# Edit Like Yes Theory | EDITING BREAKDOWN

How has, in editing, Amar's relationship been changed over the course of this?
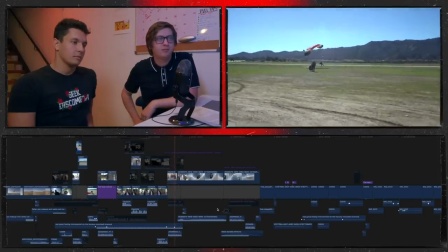8:22 I went skydiving every day that week to get my basics back down. After running through our exit routine on the ground, we took it to the sky.
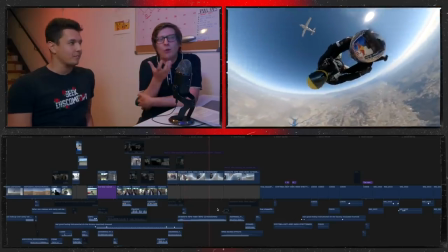8:29 Music cut. Now we've got this overwhelming sound of the wind.
So we ran it again.
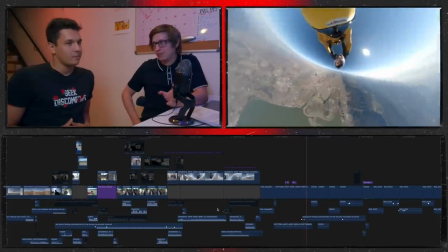8:38 Like, this is not fun. This skydive, and especially also in the context of the story, this moment still sucks. Skydiving is epic footage. You could have just thrown in some epic song, but the fact that you didn't cut the music, so all we heard was the wind overwhelming us, making us, giving us an anxiety, keeps it ironically grounded. I think a lot of like skydiving videos on YouTube are just like, fuck yeah. Yeah. Once I kind of change the tone and be like, no, this is an actual sport with a lot of risk and like holding on to each other as hard as they can because they're going 300 miles an hour. Like, there's no way of telling. What you experience on the day is not what comes out of the camera, and so you've emphasized that.
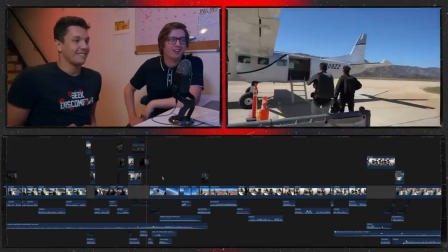9:16 We're finally ready for a test jump from 13,000 feet.
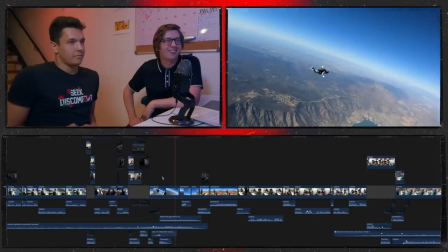9:23 Yeah, I love this. What I really like about this moment is, yes, gotten a bit more of his confidence back. He feels a bit more compelled that he can pull this off.
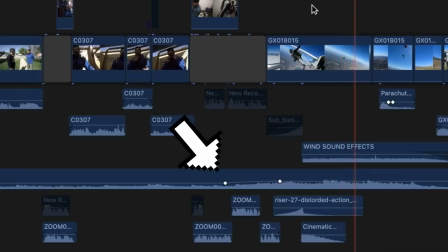9:35 And you've represented that first with the very magical piano music. That's really optimistic.
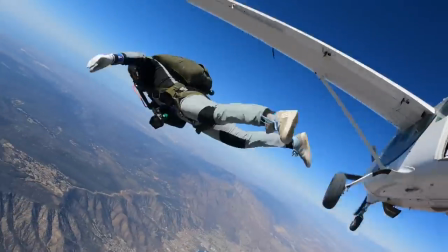9:39 Again, you brought back in the wind sound effects. But this time, it wasn't overwhelming. It was kind of quiet. It was soft wind, feeling like he's got a bit more back of control here. We feel a little closer to him because we even hear the parachute sound effect as well. Since we're hearing a lot more of his personal environment, it feels like he's now more in control of the environment rather than it overwhelming him.
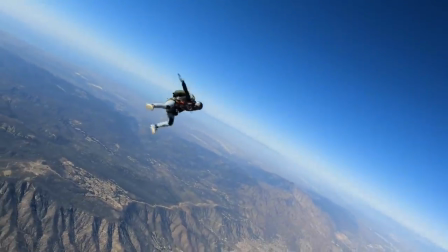10:04 This moment has represented how he is beginning to settle back into what makes him happy. Yeah, that was intentional, just to like kind of bring it back to that dream mess. Back to his dream, which is to do this.
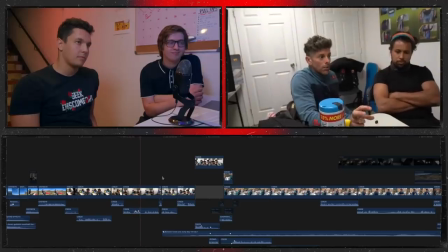10:14 Yeah. And to make it more relaxing, like he's getting more confident doing. Yeah.
We are adding on, not replacing workspace or information.
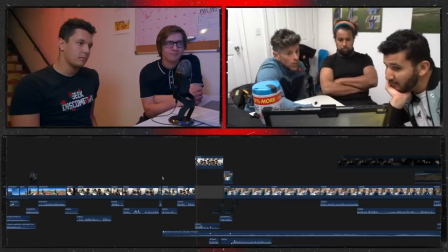10:23 I don't feel like you presented your hips at all. No. Hands out, you're looking at the ground instead of maybe looking at the prop.
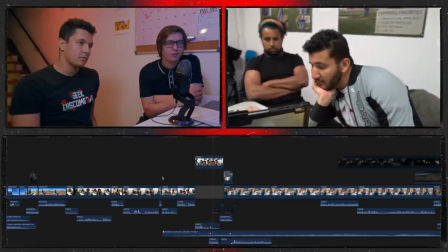10:28 Sean could tell that I was getting pretty overwhelmed.
Again, I can imagine in editing, once he had that jump and you got the magical music in, you guys could have very easily gone, all right, he's got it, guys. He's got his confidence back. Good, let's do the final jump. Easy to cut out all of this. There isn't a moment where he's confident for too long.
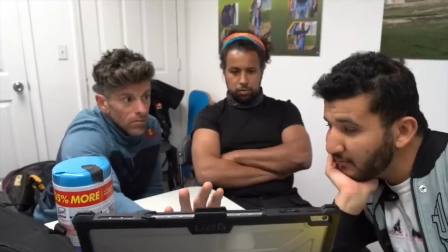10:44 He's confident, he feels good. Nope, come back to reality. Stay grounded because this might be too much for you. It's like one step forward, two steps back. That's exactly what it is, yeah.
And I want to be leading this dance, right?
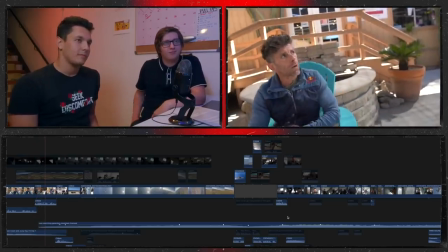10:56 Right. So we're just gonna breathe, go nice and slow. Let's go over to the mock-up. We're gonna walk through it real quick together.
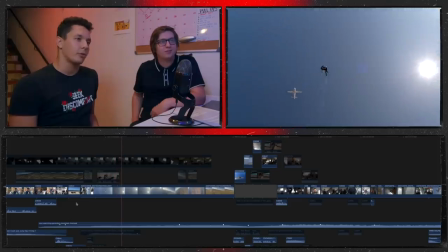11:05 So here we want to show how fast they were going. Mm-hmm. So this is one skydiver following them both.
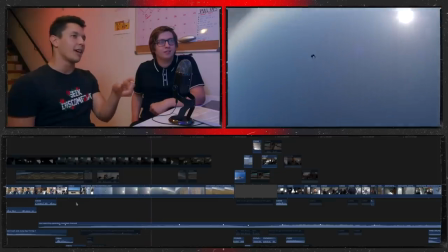11:12 So yeah. He can keep up with them. And then like halfway through, they just start spiraling, yeah.
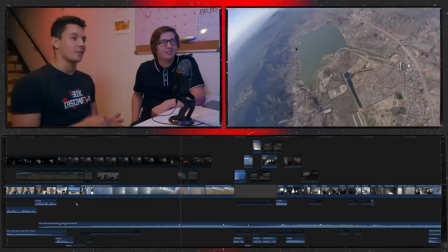11:19 Out of frame, wow, yeah. So just to kind of give context as to like a normal skydive, how fast they would go, and then they're gone.
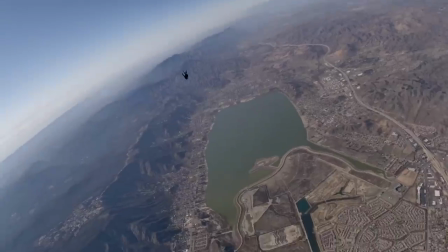11:26 They're gone. And also, again, with the framing, we're so far away, it even makes him look so vulnerable to the world. He could just get swallowed in. It looks like he's just going to vanish any second. All of this keeps coming back to that first jump that he did.
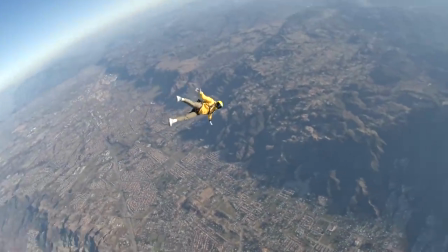11:39 And we, as an audience, are now hoping that first jump that he did, that had that anxiety, is going to become irrelevant on his last jump. Yeah. This is honestly more detailed than I would have thought about it. It really yeah. is instinctive. Like, you don't know you make these decisions until you reflect on it. Sometimes we don't quite know what we don't quite realize what we're doing in the edit. We just know instinctively what works. And it's sometimes interesting when you look back at a video that you realize there was a little choice that you subconsciously made that you didn't even realize that you did make.
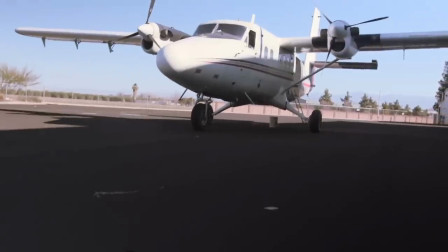12:07 So skipping ahead a little bit, since we're focusing on a skydiving relationship, it's no backing out now, and now we're coming into what would be the final halo jump that we've all been waiting for.
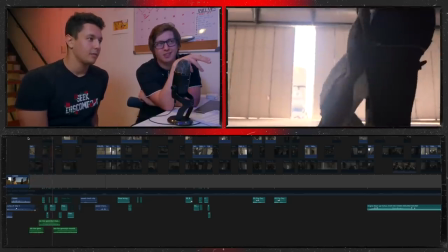12:18 Love the music. Intimate sound effects. You're hearing the nylon movement, so we're really close to him.